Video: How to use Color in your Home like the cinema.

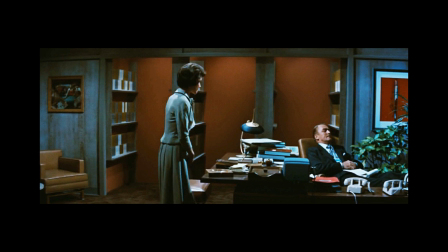484s
In this office, they've used a not so subtle use of the room beyond, or the color beyond, in the red on that back wall that is on the bookshelves. So in the front, of course, we have the red painting on the right, we have a little red in the painting on the left,
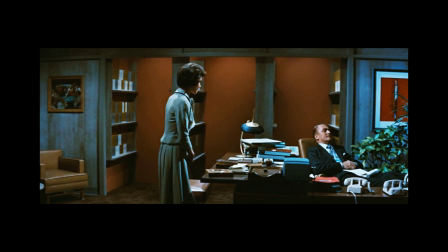501s
red on the desk, but your eye is drawn to that room beyond. So you're enjoying this front scene, this room in the front very much, but you also are looking beyond.
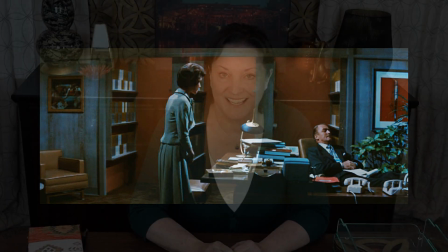511s
It just naturally draws your eye there. In this last example, what you're about to see, I will then use as inspiration to do a before and after room transformation, so stick around afterwards.
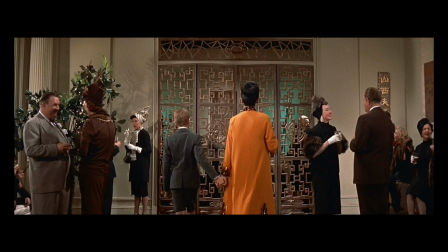525s
This is one of my favorite images, and it's from the movie Mame, Auntie Mame. And what I love about it is the use of color beyond here. It's obscured a bit by this brass colored grid, and beyond it, what do you see? You see this soft, dusty,
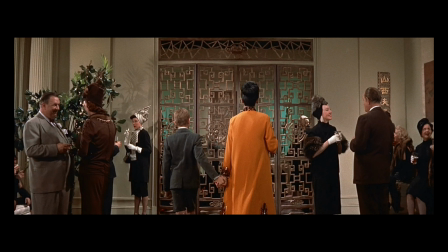543s
ethereal, almost teal color, and it just works so well with her orange outfit that she's wearing there. This, in fact, inspired me when I was doing my remodel of the Brady Bunch home.
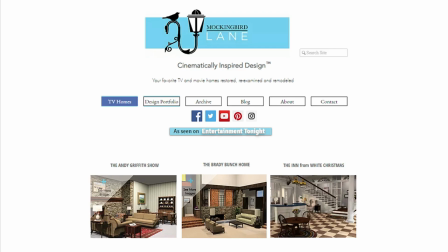556s
This week's room transformation comes from my website. On my website, I take TV and movie homes and show 3D renderings of them,
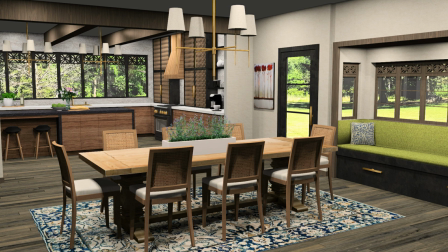565s
but then I update them, because the reason I do that is I like to see how that family might be living today.
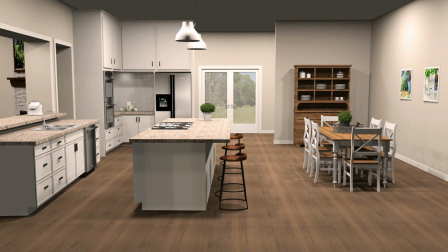572s
Normally what I'll be doing in this segment when I do a room transformation is I will be starting with a current room,
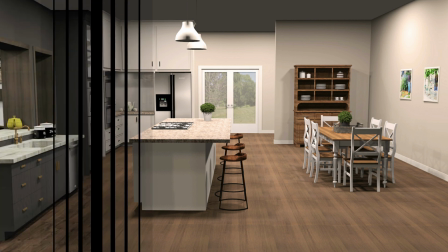579s
a room that has current design in it, and then taking it from there to cinematically inspired design.
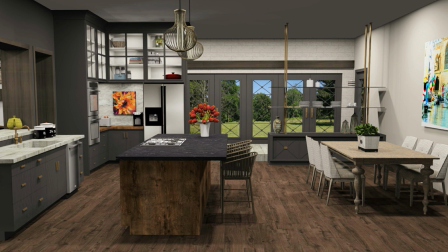584s
But in this transformation,
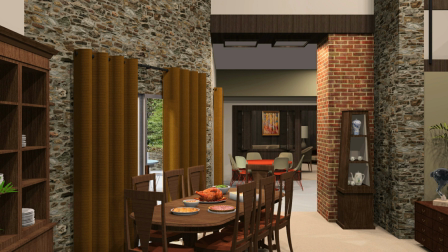587s
I wanted to start with the Brady Bunch house because we just got done talking about the movie Mame,
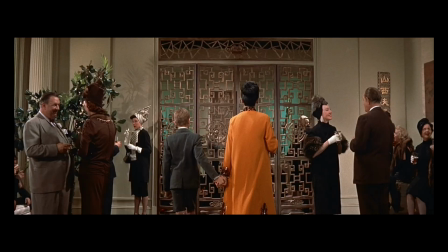594s
and I used Mame as inspiration when I did this room, and you'll see why in a bit. So when I was redesigning the Brady home and trying to see what they
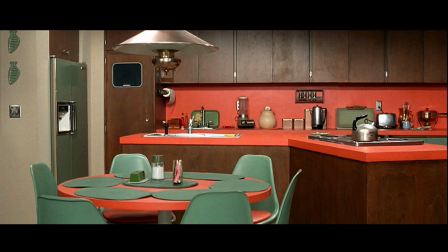602s
might be living like today, one thing I wanted to keep in every room was the color orange, because when we think of the Brady bunch and their house, we think of orange.
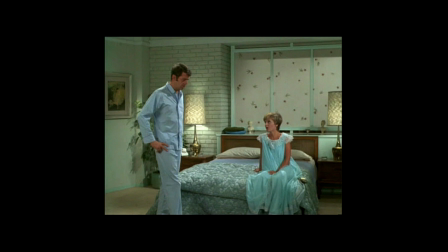611s
But I wanted to update it. But also in their bedroom, blue played a big part, and so I wanted to keep blue but update that also. And then the third thing that we see in their room that is iconic and I felt needed to stay is the screen behind their bed.
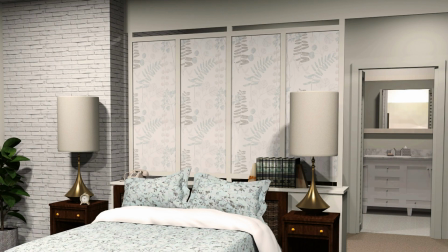626s
So I just wanted to update that. Now I knew that Mike Brady was an architect,
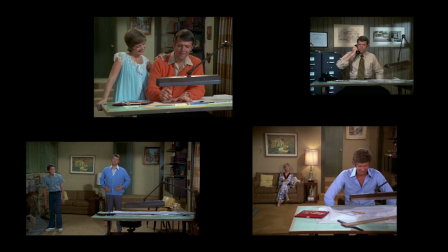631s
and one thing I know about architects is they love to explore all the latest materials that have just come out in metals, tile, concrete, whatever it is. So I knew he would probably have some fun playing with that.
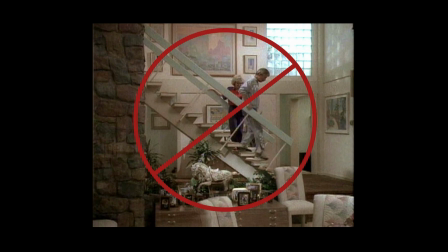645s
I knew one thing for sure, he wasn't going to paint that natural beautiful wood like they had his home look like in the 80s when they did a Brady Bunch TV movie.
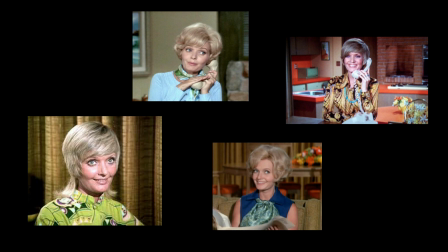654s
And Carol, she's of the latest fashion, she has a fun personality, she'd want to try new things. So I felt like they would update their home, they wouldn't have left it in the 60s and 70s.
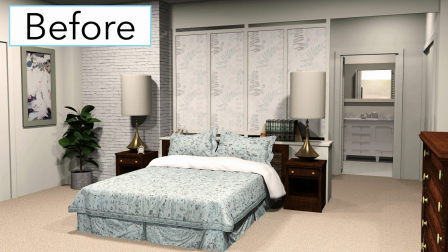665s
So here's the before and after room transformation.
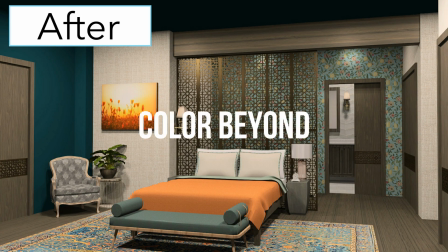674s
Now I'm going to give you some close-ups.
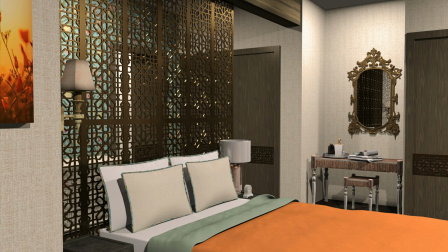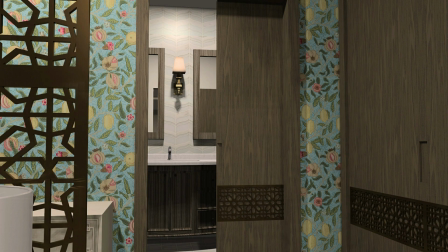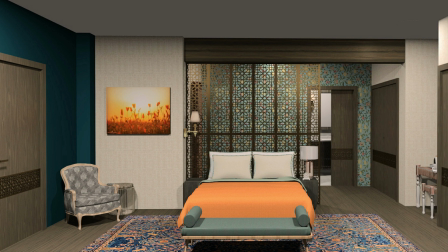686s
Below I'll have links to the photography you see on the wall, the wallpaper in the background, and the paint color and that bathroom tile.
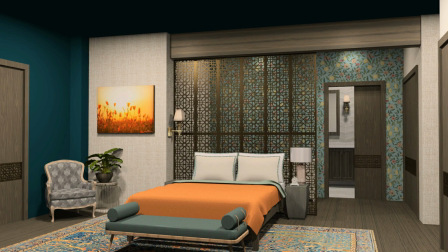693s
So that's this week's room transformation using design techniques from the cinema. This next segment is on the dispersion of color in the cinema, and I think once again you're going to be surprised how often they use it and the different ways.
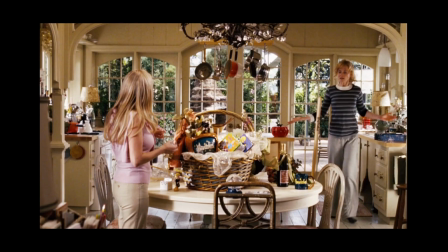707s
Let's take a look. Here's an example from the movie Bewitched with Nicole Kidman. We're looking at her kitchen, and I want to just take your eye to the orange in the room. So you'll see on the left an orange pot on the stove. You see an orange pan hanging up above.
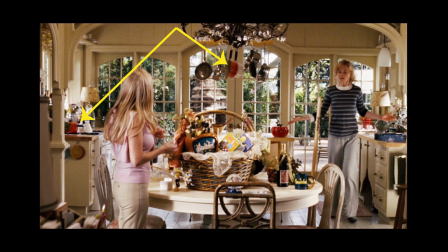724s
We see the orange pumpkin in the background on the island, and under Nicole's elbow you'll see an orange striped glass vase.
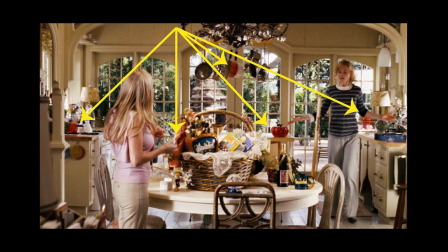733s
That's just some of the orange in the room. You see some in the front too. You see a cloth by the basket and a little TV next to it that says Bewitched on it. So let's examine this. Here's the principle I'm showing you here. In the cinema, they will often take color, the same color, and sprinkle it around the room.
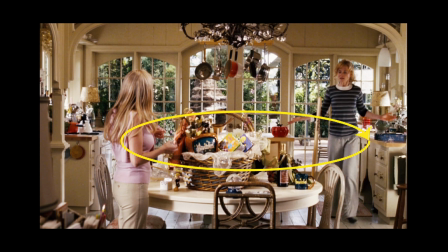750s
And that's so that your eye is drawn from one point to the next around the room instead of just zeroing in on one thing. It makes you scan the room. But they do something else really interesting with it. They have it at different levels.
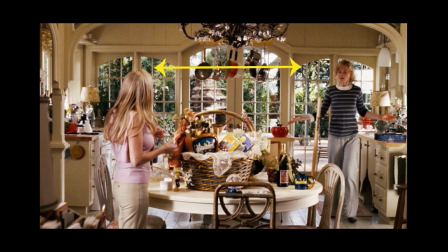763s
You'll see it at countertop level, and then you see it up high in the pots and pans. But they do it in another way too, the different levels of foreground and background. So you'll have some in the front, like the orange cloth, things in the basket.
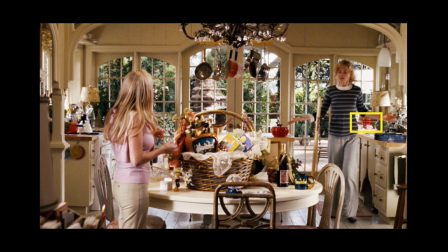777s
You have some off in the distance, like the vase under her elbow, and some in between, like the pot on the stove on the left. And this just draws your eye around the whole room. So in the last image that we explored together from the Bewitched home, I just want to point out again that we're talking about the color not only being sprinkled around the room, but that it is at different levels, both high and low, but also in the forefront and in the background of the picture. And you're going to see that example coming up in this next image that we're going to look at too.
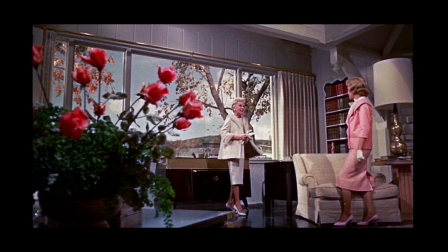812s
This is from a movie called Imitation of Life, and in this room you'll see pink brought in. Love this shot. I love the view they have of this room. But you'll see the pink flowers on the left that are in the forefront.
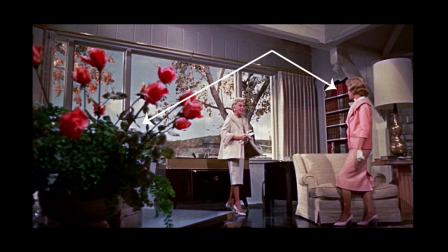825s
And then in the background you'll see books that appear pink, or at least that dark magenta kind of color that the roses are. And then you'll see pink, of course, in the middle. So between the foreground and the background you see the daughter, Sandra Dee, standing there wearing a pink outfit, pink shoes, and it just all ties together. It makes you look around the room. Next up, you're going to see color dispersion again in a different scene from a different movie. What I want you to pay attention to in this one is also the great diversity in the materials used within that color.
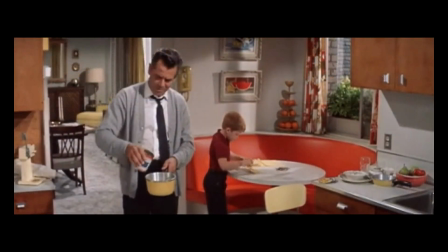861s
Another great example of this is found in The Courtship of Eddie's Father. So if you look at this image, let's first look at the yellows. So we're seeing the kitchen and the room beyond, the living room, the dining room. Look at how the yellows come in. They come in at different levels, both high and low, and forefront of the picture and the background of the picture.
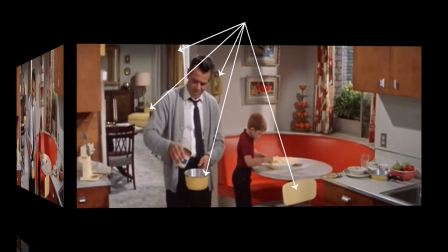879s
They also come in different materials, both fabrics, metals, plastic, and they've done the same thing here with the color orange.
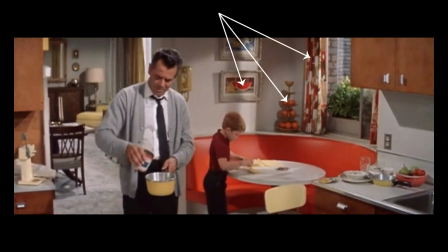886s
They have it both at different levels and made out of different materials. And what all this does is at least two things.
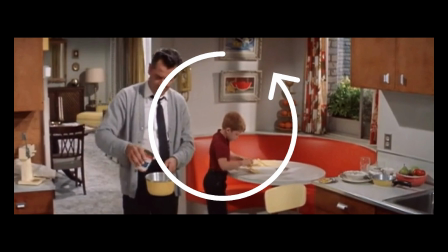893s
One is this brings your eye around the room, and even in this case in the room beyond. It's more engaging, both in the fact that it's at different levels and that it's made out of different materials. One last example, and this one's from a more recent film. Again, you're going to see color dispersion throughout the room. But what I want you to pay attention to in this clip is that instead of using regular interior decor items, they use temporary things. Take a look.
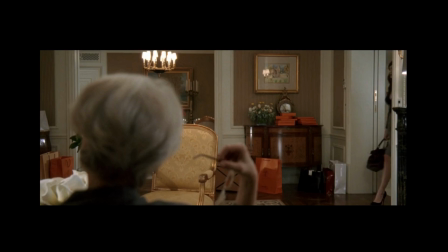925s
In this image from the movie The Devil Wears Prada, you can see an obvious color choice brought in, which is orange. But instead of bringing it in as home decor, or items around the room that you would find in interior design, they have temporary things sitting there.
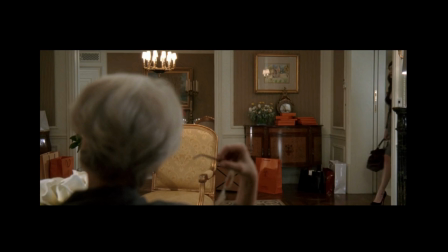942s
Packages on the floor, on top of the buffet. They're at different levels and they have a very strong presence and they bring your eye around the room. Now, I don't want you to get hung up on the fact that, well, those items that were in the room, those packages, they're temporary. They're not going to always be there, because there's a takeaway for us. An underlying principle in that image is a lot more color could have been brought into that room in interior design items, and it would have worked. It would have worked really well.